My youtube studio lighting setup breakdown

If you've spent any amount of time on this platform at all, you've seen this interaction before, a creator talking to a camera in a setup that they use week to week. And this is my setup at the moment. The reason why people use these angles is just so they have somewhere to film this part of their content really easily. It allows them to turn on a camera, start recording, and know that it'll look a certain way and work in a variety of content. So because I'm producing YouTube videos regularly at the moment, I've set up a little area so that I can do this week to week. And I just wanted to show you really quickly how I've chosen to light it. It's a fairly simple setup. I don't think there's anything too surprising here, but I just wanted to show you which fixtures I'm using and how they light up the scene.
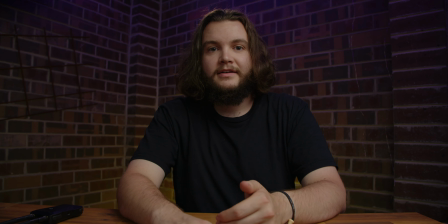0:47 So starting to break down the lighting, I've got my key light up here,
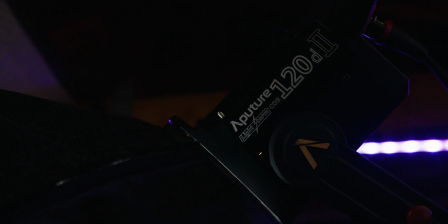0:52 which is an Aperture 120D Mark II, and it's just a low budget softbox that I have on the front of it.
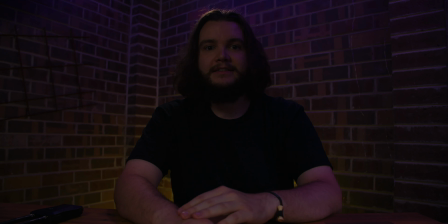0:58 So that provides this light here, turns it off, turn it back on. So you can see that's providing most of the level for my shot.
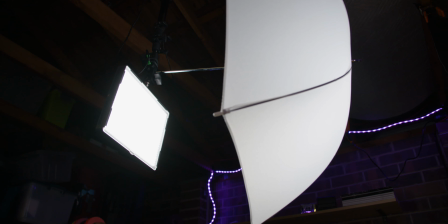1:07 My fill light is a Aperture 672 LED panel, which I have diffused through an umbrella.
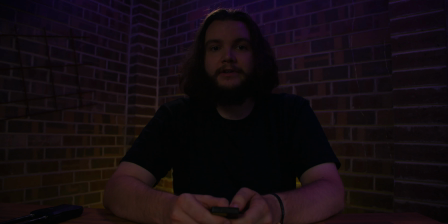1:13 And I just have that mounted from my ceiling, and it just provides this little bit of level so that my face isn't too dark.
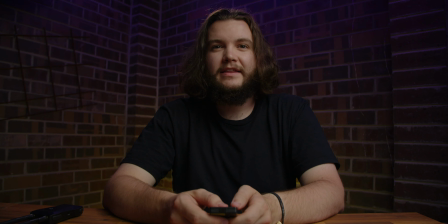1:19 If I turn my key back on, turn that off, you can see that it's just a little bit contrasty, which I don't mind, but on YouTube with the compression and all of that, I think that just having that extra bit of light just helps to make it look good.
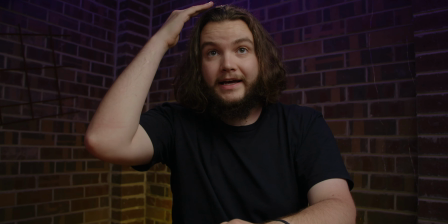1:30 So behind me, I also have a couple of other things going on. I have a hair light that shines through here, and I'll just turn it on and off so you can see it.
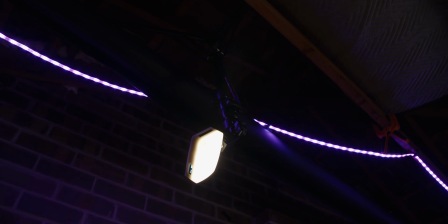1:37 And that just helps him to pop from the background a little bit.
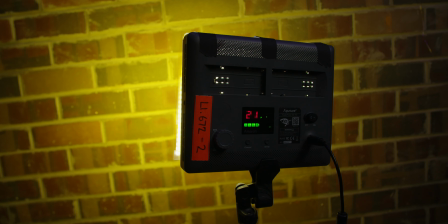1:42 I have a backlight, which is another Aperture 672 LED panel with a yellow gel over it, which I just shine at the wall behind me.
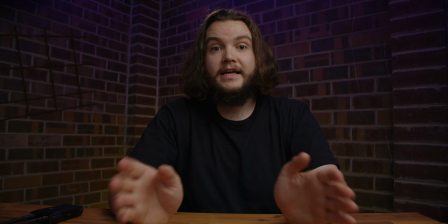1:50 And that just provides a little bit of extra contrast and provides a yellow color, which is part of the color scheme that I'm going for on this channel.
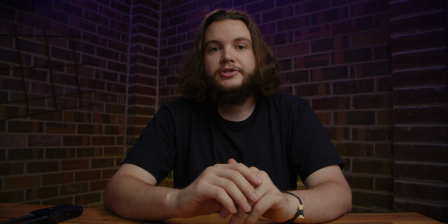1:57 And then I also have some simple LED strips, real cheap ones that I found at my local hardware store.
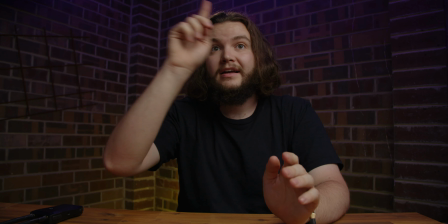2:03 And I just have these mounted from the ceiling, and they just add that little bit of purple light. So this is my setup without any of the lights turned on. There's some ambient light coming through, obviously, because you can still see a little bit of me. But if I just turn it on from the back to the front, so we've got our purple LED strip.
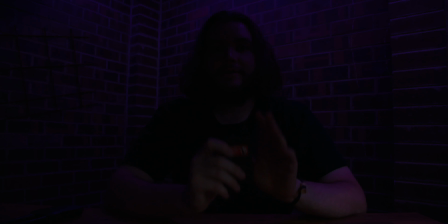2:21 So you can already see we've got a bit of color coming through. Then I have my Aperture 672 panel, which sits behind me as a little bit of a backlight. And so that is this yellow glow behind me.
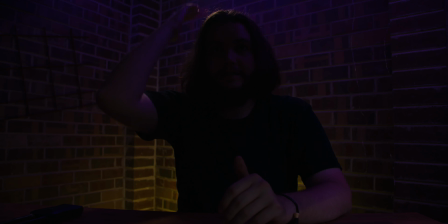2:33 I then have an Aperture MC panel mounted behind me here, which provides this hair light.
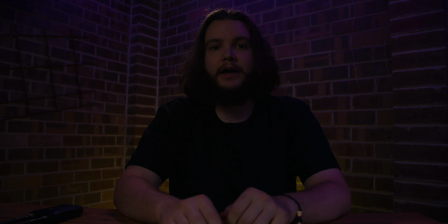2:38 I have a fill light, which is an Aperture 672 panel with an umbrella for diffusion.
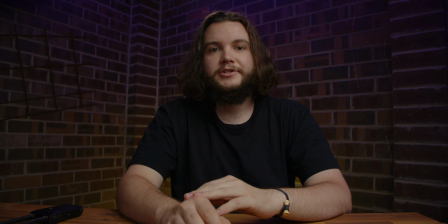2:44 And then my key light, which is an Aperture 120D Mark II through a softbox. The lights I use here are the same lights that I use in my freelance cinematography career, so they're probably a little bit of overkill for this setup, but they're what I already have, so that's why I use them. But that also means that I have to pack them down from time to time when I need them on a shoot. So while this is a fairly simple setup, there are 5 different fixtures that I'm using to make this look. And I think it's come up all right. Now there's definitely one brand that dominates my lighting setup, and that's Aperture. And I have no affiliation to them or don't owe them anything, but I just really like their products. They produce really high quality lights at an affordable price, and so that's why they've ended up in my kit. I find that they do the job that I need them to. I wouldn't use them on every job, and I'd rent lights as I need to, but for the kit that I own, and especially for something like this YouTube setup, they're perfect. They provide the output, and they're cost effective. My most recent light purchase has been the Aperture MC panels, and these are really great. They're just a little LED panel which is RGB, so you can make it any color you want. And I find them incredibly helpful for just little things like this hair light, or just adding a little bit of color to a shot. With these panels, you can use the Aperture Link app, which allows you to control them from your phone over a Bluetooth connection, which is really great.